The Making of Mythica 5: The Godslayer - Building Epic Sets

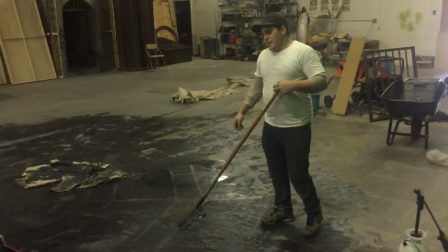(0:03)
So how is art department different from landscaping, Kurt? Well, it's not much, except for this time we're shaping concrete. For movie 5, we wanted to feature a bunch of new locations we hadn't seen before, and also return to some of our old staples, but see them in their new state.
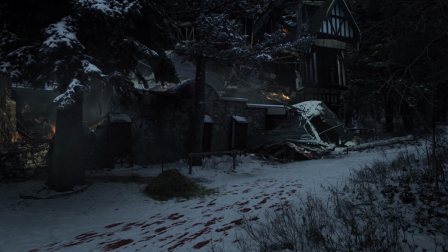(0:22)
We go back to Hammerheads, but it's ruined and it's burned down.
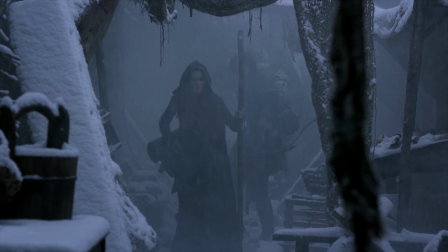(0:27)
We go back to the town where Merrick first goes on her adventures,
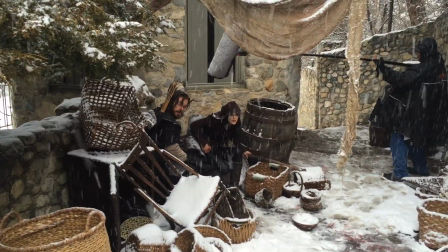(0:31)
and again, it's ruined, it's abandoned, the zombies, the marketplace is deserted.
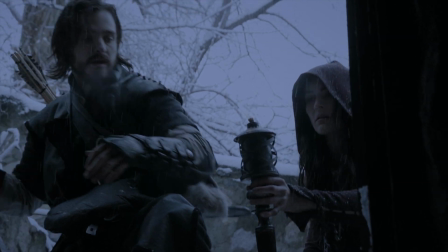(0:37)
And then we also get to explore the archives or the catacombs beneath the city, which the Thieves Guild use. We have a descent into the dungeon, a sort of a catacomb-like maze or labyrinth under the city.
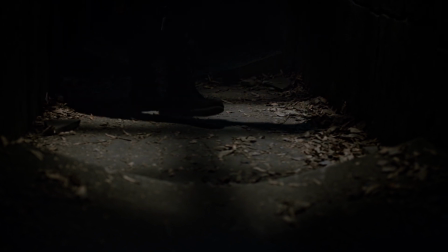(0:53)
Now, this is a place that Dagon would have been familiar with in his early life, sort of his old stomping ground, a way of getting around the city undetected. The Thieves Guild actually has a vault in these catacombs.
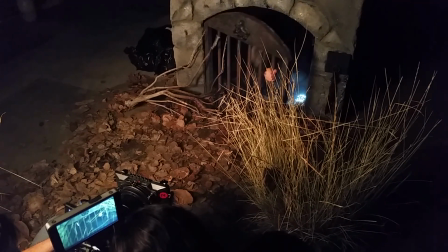(1:05)
It's a place where things that have been confiscated by the current government have been collected and preserved here like nowhere else.
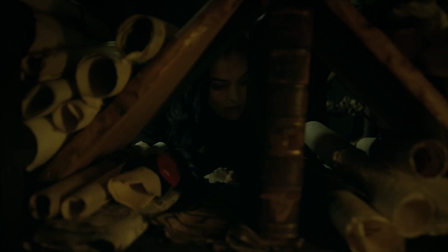(1:12)
It's a place of old secrets. It would have previously been carefully guarded by the guild and kept secret from the city officials,
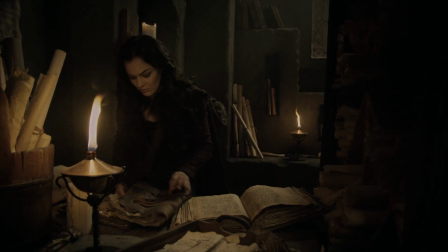(1:19)
but now that everyone's abandoned the city and dead, the archives have been left unguarded. But of course, the undead now inhabit parts of the city, and especially here down in the dark where the undead are most comfortable.
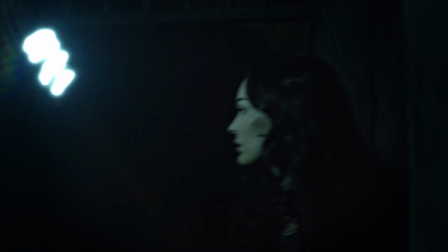(1:31)
Those that haven't left the city and marched on in Zorlok's army are sort of left here.
Which way?
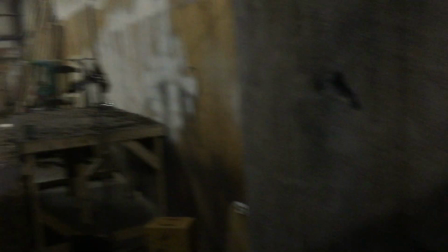(1:44)
We built a catacombs or grotto set, we called it, which was basically a series of tunnels which were pretty interchangeable,
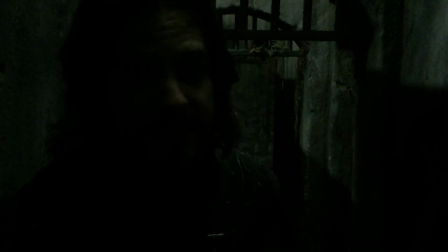(1:52)
so we could block up ends, we could open up new entrances, so it feels like a whole subterranean area.
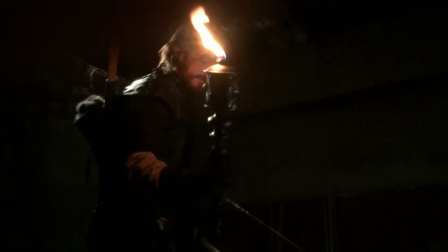(1:58)
Our production designers, Kurt and Lauren, did a fantastic job of making these modular set pieces that could be rearranged,
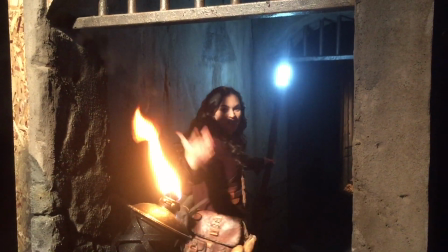(2:05)
and it was all in a certain amount of square footage, and then they'd rearrange it to make it look like it just wove in and out.
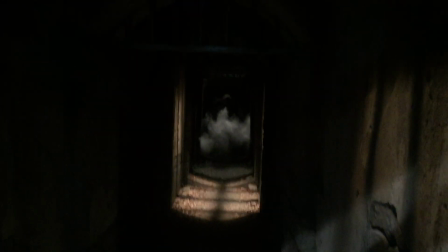(2:11)
But it was great, it was really good fun, and we had, you know, actual torchlight in there, and running through these hallways, being chased by the undead, and finally making it into the archive room, into the vault. I loved those days, those were a lot of fun, actually. The attention to detail was, I don't know, I love that stuff.
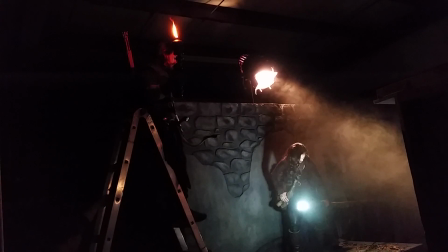(2:25)
It was like a playground.
Here we go, everybody, quiet!
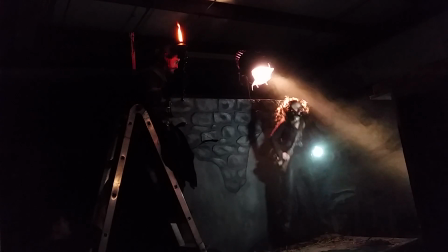Just trying not to, you know, start any sets on fire.
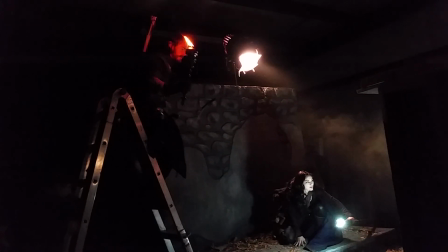(2:40)
That was the big thing on everybody's mind, was make sure you don't get that torch too close to melt the walls. It was a set that could be moved around, basically a T with hallways, and then we could move the edges around to turn left or right or make a dead end.
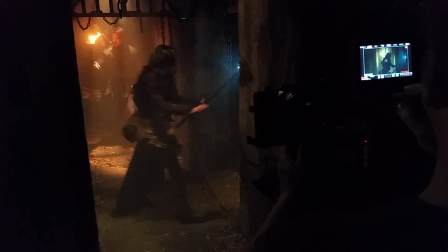(2:54)
And Lauren, our production designer, put up on this wall, like, here's step one of the grottos, 2, 3, and 4.
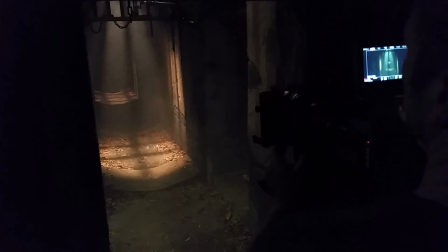(3:00)
So we had to design our shots around which way they were in, and we were able to light in such a way where we could see the whole set and not see off the edge of the set. And then ultimately it led into the archives, which is in fact a different set that they built.
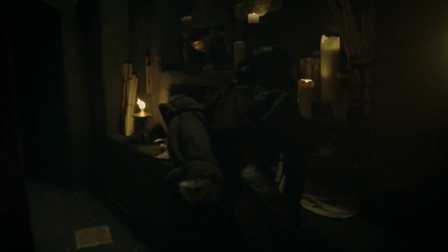(3:15)
The archive room is an interesting set. This world's been invaded by the Vitalian Empire. They have pretty much disposed of a lot of the old learning of the people they conquered.
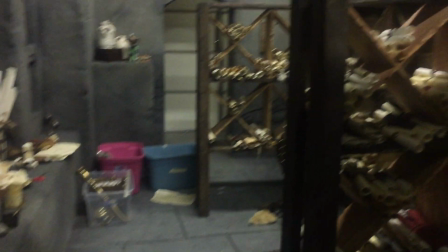(3:26)
We wanted a place where a lot of that old world still existed. It also gave Dagon a chance to take the lead in an adventure.
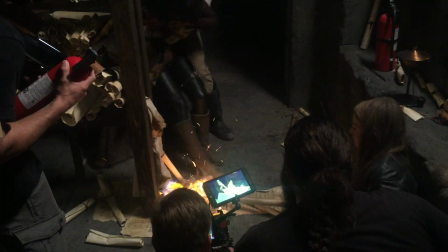(3:34)
It also gave us a chance to see some rare and old and exciting things.
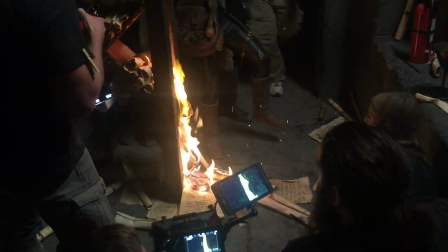(3:38)
And I really like what Lauren did there with the set in the end, and burning it down was a good time too.
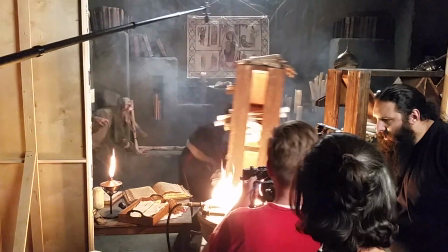(3:44)
We had some real fire and real stuntmen on fire. That was a first for us, but our stunt crew, the CBR stunt team, they did a great job. They're very professional, very careful, and it makes for an exciting set piece in the film.
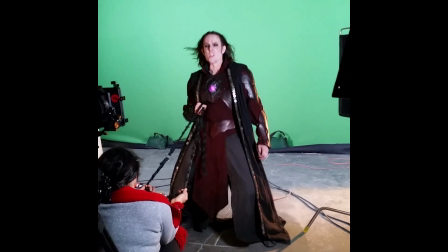(3:58) Hear me, gods! Your power fades as your worshippers die!
Another of the set pieces we built was Zorlok's evil tower, which he kind of sits in and looks out over the world.